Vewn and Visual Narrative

Hello, I'm Dallas, and today I want to talk to you about an animation channel that I really love called Vuen,
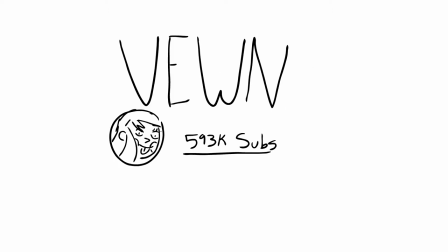and their use of visual narrative in animation. Vuen is an avant-garde animation channel that I stumbled across all the way back in 2017.
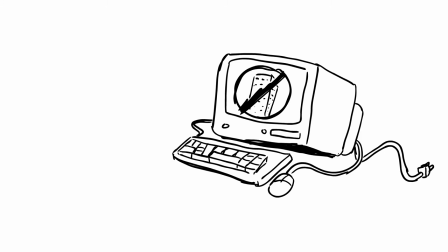The channel is mainly focused on critiquing modern society through the use of visual symbolism, tone-setting music, and intense, emotionally evocative color palettes. One of the most defining features of Vwen's animations is the unsettling lack of dialogue. While most traditional animation channels use dialogue or narrative to convey information, Vwen takes to heart the old adage of show, don't tell,
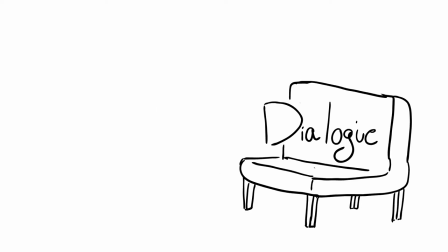allowing dialogue to take a backseat while the visuals deliver us the narrative information. Gwen's most powerful and impressive use of visual symbolism, while conveying the clearest narrative, has to be in their most recent video, Twins in Paradise.
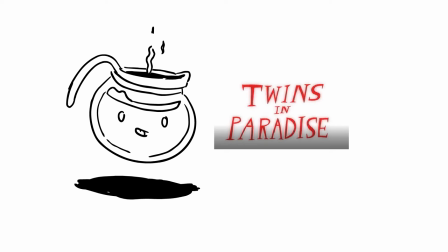This video is such an excellent showcase of how we can convey narrative, character development,
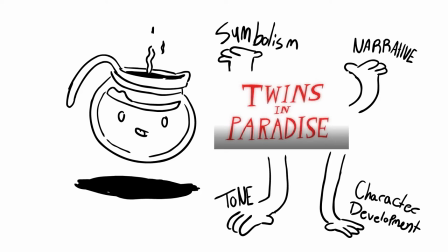tone, and symbolism, all without relying on verbal exposition or long strings of dialogue. If you haven't already, I highly recommend watching it for yourself, not just because it's an outstanding piece of art and animation, but because it'll give this video a lot more context. Alright, you back? Cool. So, instead of trying to break down every instance of visual storytelling in Twins in Paradise, instead I'm just going to break down the opening sequence.
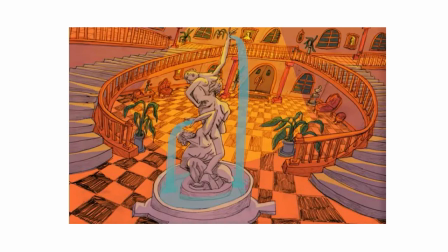the first shot is the lavish interior of some kind of mansion already giving context to the titular paradise mentioned in the title quickly
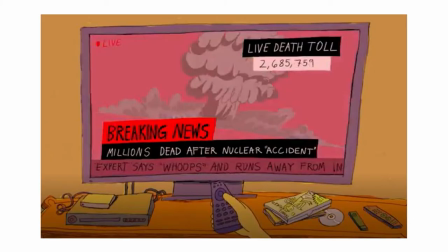it cuts to a person turning on a tv to a news channel reporting on what appears to be a massive nuclear explosion and thousands of deaths the person holding the
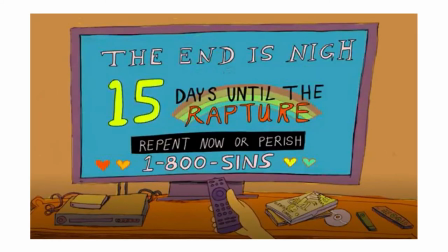remote quickly changes the channel and we see some kind of ad reminiscent of Christian evangelical advertisements you might see today, claiming that the end is fast approaching.
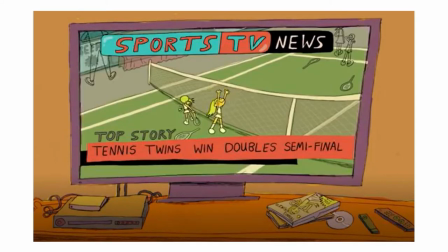Once more, the channel is quickly changed to sports TV news, where we see a pair of twins have won the tennis semifinals.
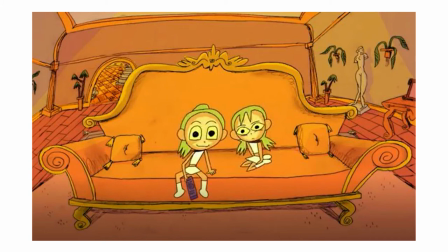The camera cuts to reveal that the person changing the channel is one of those two twins, her sister sitting beside her. Now, immediately, Vwenz introduced us to both the main characters, as well as establishing this overall sense of impending doom.
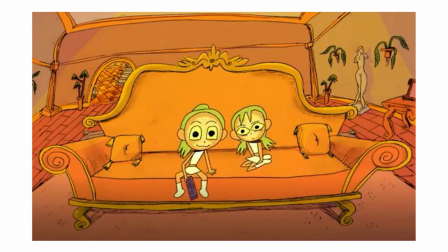And as viewers, we can immediately gleam the role tennis plays in their lives, more important than the end of the world. Visually, Vwen begins conveying who these sisters are, what they care about.
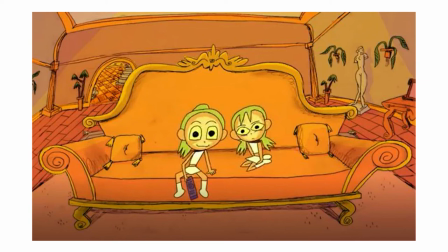One sister is excitedly watching them on TV, clearly driven by success, while the other is not as interested. This point is driven further simply by observing each sister's posture and framing in the scene.
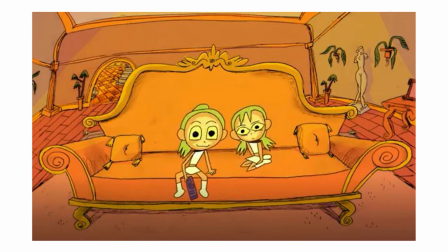The long-haired sister sits upright with open body language that conveys confidence and dominance even while the short-haired sister sits closed off, shrunken down to the side. It's typically indicative of someone who's more shy or uncomfortable.
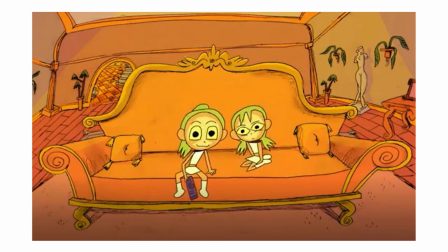From there, both sisters return to their respective bedrooms for the night.
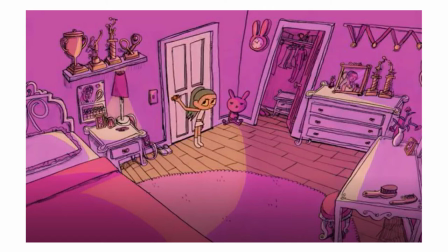The long-haired twin opens their door, revealing a bright, organized room with all of her trophies clearly on display. Visually, this tells the viewer, hey, this girl is organized, motivated, excited about her life and her future.
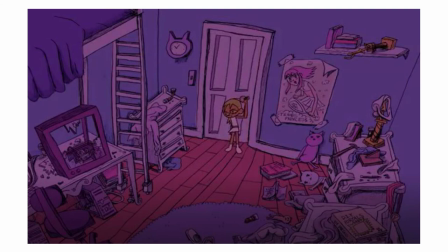At the same time, the short-haired sister enters her room. It's dark, filled with trash. The only trophies we see are uncared for, covered in dirty laundry, or even broken.